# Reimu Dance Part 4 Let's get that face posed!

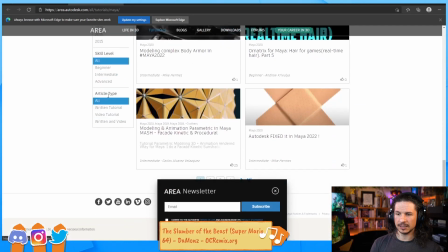(12:25)
So go by version, it'll have all sorts of really cool things.
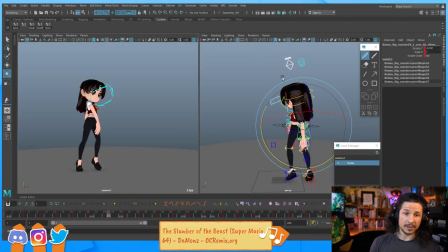(12:30)
So that would be a good place to start. Let's see, could I please get some help on my shot? I'm struggling getting the mechanics right. We can definitely take a look in a little bit. I'm going to just try to get to the face here because we've been waiting for this for like 3 streams.
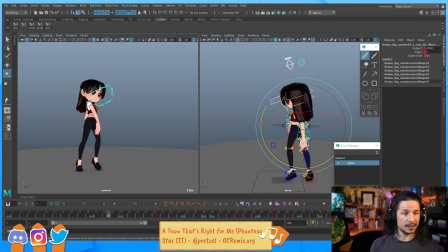(12:48)
So I want to just make sure I get to that today. But we can definitely try to take a look later on here. Yeah, it would have been a beautiful musical. Even if it wasn't a musical, if it was like Big Hero 6. Big Hero 6 had such a distinct soundtrack.
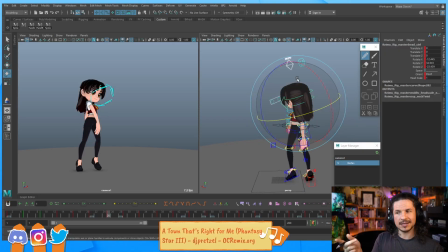(13:07)
Like whenever you hear a song from there, it's like, oh, Big Hero 6. You just recognize it right away. And Raya, I didn't have, like, it didn't catch me like, ooh, this is a song from Raya. Ooh, nice. I would have liked that. Again, I like music.
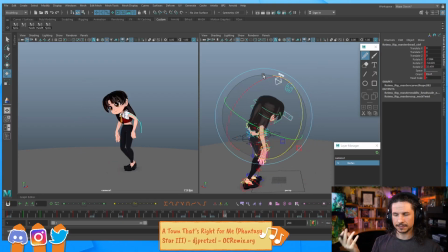(13:23)
I like musicals, things like that. So for me, it's not a negative against the film in any way.
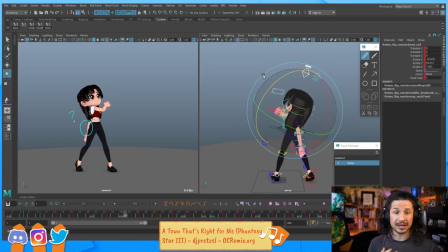(13:31)
It's just kind of a personal preference. Let's see. And Roswellek, I can take a look at that in a little bit as well.
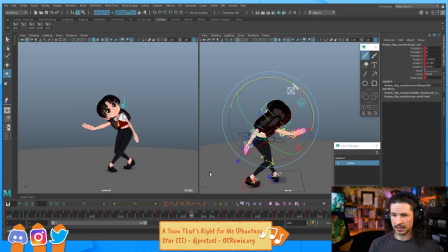(13:47)
So let's go through here. What was the other note? Okay. So my note here was, oh yeah. So here,
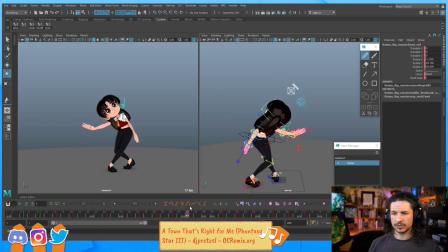(14:00)
the issue that I'm seeing is that as the hand comes through this way and swipes through, it just feels a little flat.
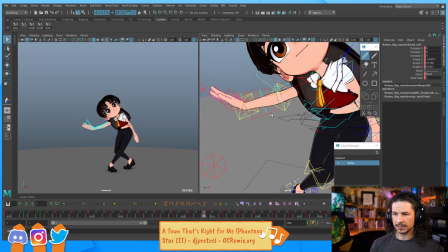(14:11)
So what I want to do is I want to exaggerate that posing, make it a little bit more dynamic.
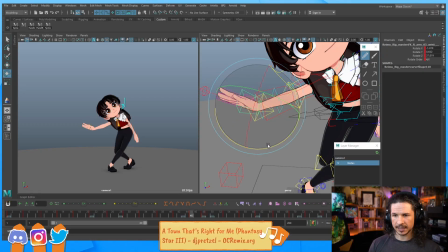(14:18)
So maybe have the hand come up a little bit more here. Oops, make sure I'm on the right frame.
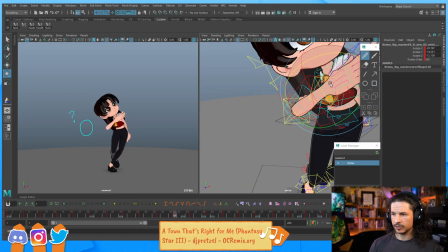(14:24)
So whoop, put that up higher. As it comes through, maybe add a little twist to the palm. So we just get that little bit of a swoop in there versus just this flat motion.
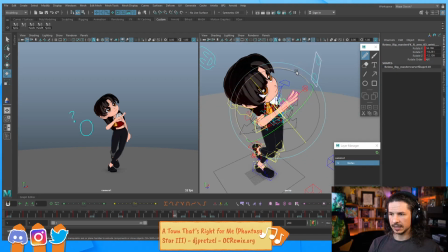(14:42)
It's not much, but it should hopefully make this whole thing a little bit more dynamic. And then let's drag it up here.
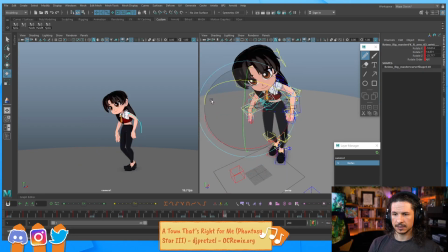(14:56)
And actually maybe push it a little bit more so we get that drag. And then it'll create a bigger flick backwards here. And actually, let's see if I can
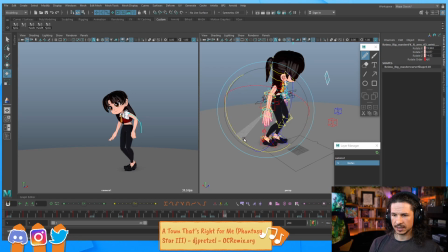(15:12)
push that back here, just out of curiosity. So it drags, and then we get that flick through there.
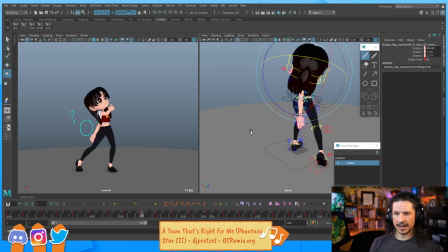(15:20)
So it should make the hand more active once again.
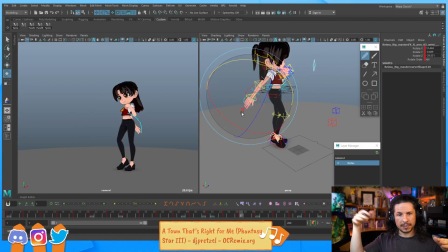(15:23)
Instead of just the hand staying straight the whole time, we're getting bends and kind of motion through there.
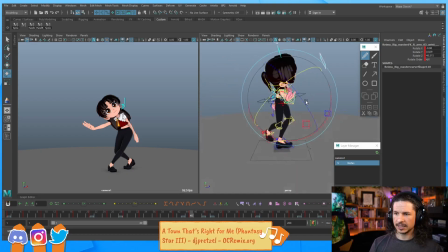(15:30)
I can also push the fingers here. They kind of feel a little straight.
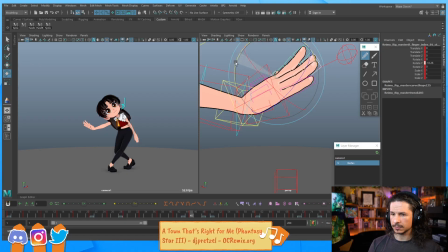(15:35)
So let's just kind of, push them back. Make that hand feel more active. Like she's not just putting her hand out, she's extending her hand.
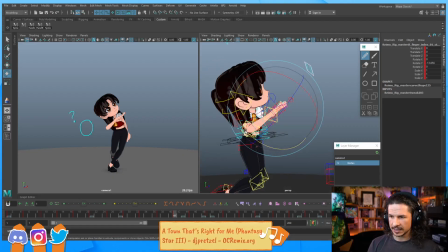(15:51)
And let's contrast that here by having the fingers a little lower. So she starts low, extends those fingers.
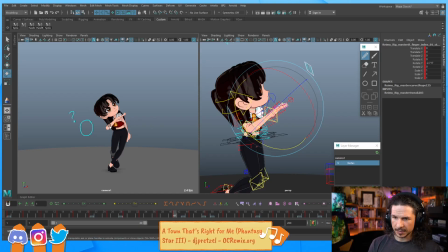(16:06)
Okay. Now the silhouette of the arm here, notice how I'm losing the upper arm.
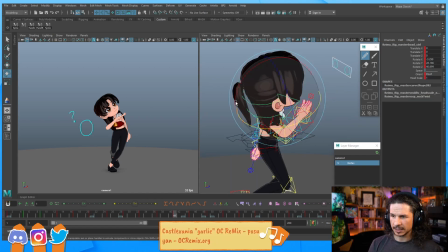(16:12)
To be fair, actually, let me double check something. It could be just the hair. Yeah, never mind.
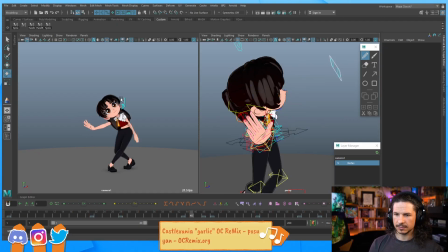(16:17)
So, I have to watch that hair. It's going to screw up some of my silhouettes.
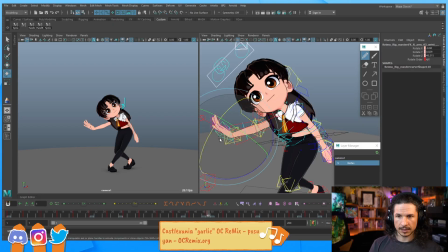(16:22)
Once we get the hair animated, it'll be fine. Okay. So it comes through, drags through.
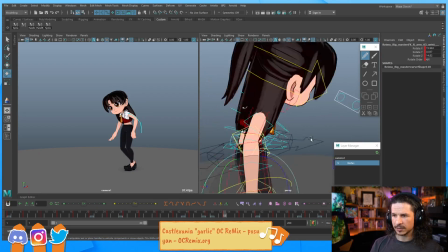(16:30)
I do want to push the silhouette of this arm a little bit.